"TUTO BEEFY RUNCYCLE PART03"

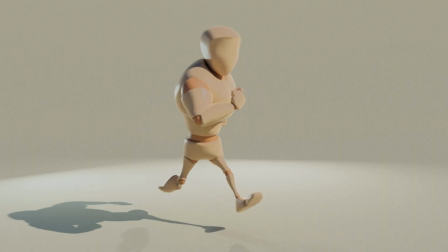[0:00]
In the third part, we are going to polish the foot animation.
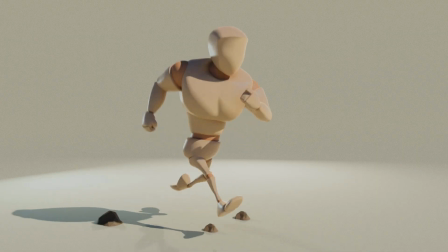[0:04]
Let's get started.
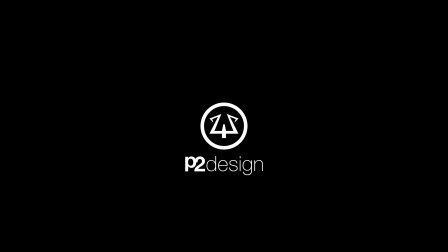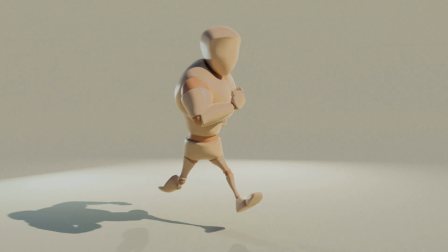[0:15]
Generally, the animation process is to first block the character, which we have already done, then go for intermediate poses, which are poses you will add to smooth out a bit and add details to your animation and make it more readable.
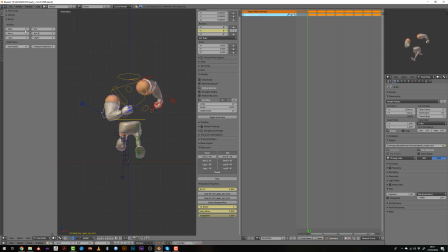[0:32]
In the case of a run cycle, I prefer to go directly into splining and start with the foot. So first I will clean up my character by removing everything but the left leg, which is available in the tool panel under the Beefy tools.
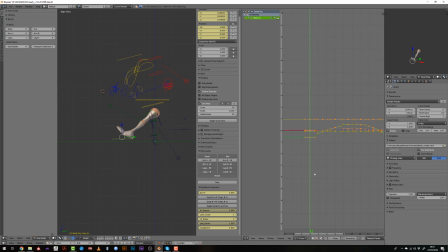[0:51]
Then I will open the graph editor and switch to curves. With my foot selected here, I can see all the keyframe we have set with the different interpolation. So for the time being, everything is set to auto-clumped, meaning that Blender will automatically try to
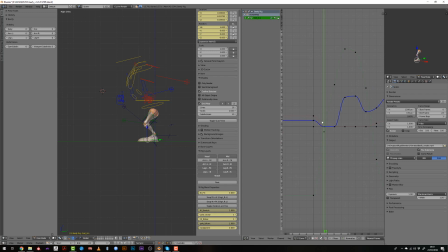[1:11]
average the curve from one point to the other, which is a great tool to make smooth animation. The first thing I want to fix is the position of the foot whenever it touches the ground. So I will have to offset the Z position, which is the 8th position of the foot,
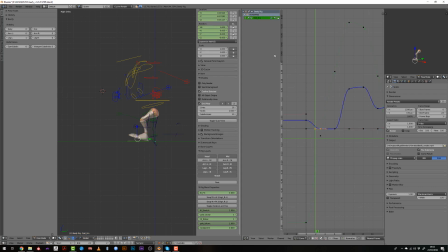[1:30]
to the left so that it will happen earlier during the animation. So I just select the blue channel, which is the Z channel, the key, and I will offset it by 2 frames onto the left. Then I will switch it to vector so that it will break
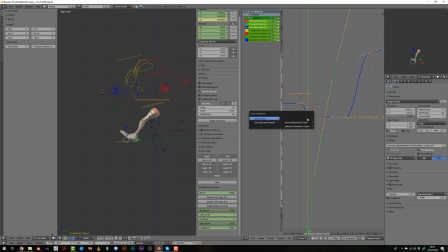[1:51]
the curve and make the foot like not slowing down before it touched the ground, because this is not possible. I mean, whenever something is falling to the ground, it will go faster and faster and faster until it got an impact on the ground.
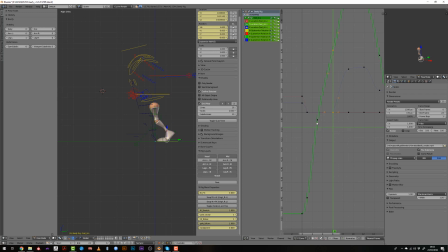[2:11]
So this is what we are creating here. And also for the output, I will do the same. I've also set, by pressing V and vector, the Y curve to a vector while the foot is moving on the ground, so that I have a linear interpolation.
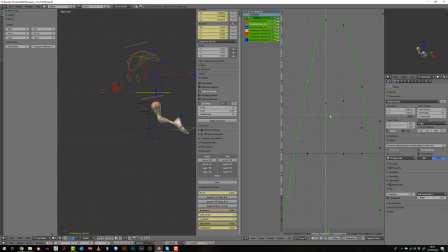[2:28]
When you are running at a constant speed and your foot touch the ground, it will have a linear speed while sliding on the ground. So you may have a straight line, not a curve, because the curve means that the speed in time is changing.
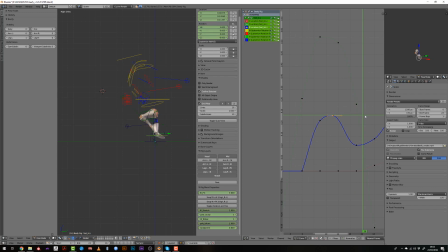[2:47]
I always first work on the 8th of the foot, meaning that I'm working on the Z location channel, the blue curve here. It's really depending also on the forward motion, so the Y axis. So I play with those both, trying to get a nice curve.
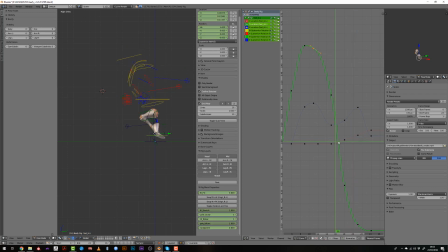[3:06]
When the foot gets back, I want to create a nice wavy shape of the position of the foot. When it comes across the other foot, it should be quite low, nearly touching the ground, then it will raise toward the front,
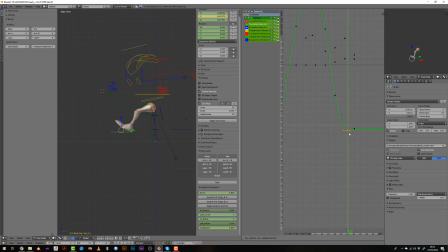[3:22]
pushing the character forward, and then you have this landing, let's say. So you can see that I'm now really modifying the position we had during the blocking, because we were missing some position currently.
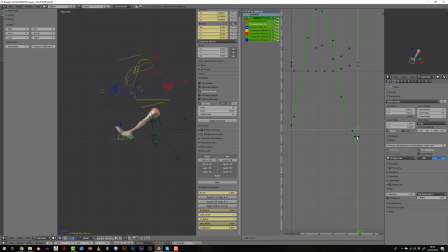[3:37]
So for example, here I'm forwarding the foot before it touched the ground, so that it seems to be like further forward. And then what I will do is I duplicate the last frame and move it onto the first,
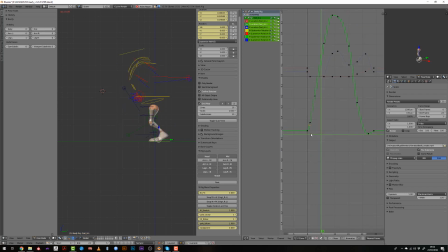[3:53]
because those two frames must be exactly the same. And you see that I have rotated the vectors so that they are aligned, as if the curve was continuing in time, so that you will have a seamless cycle.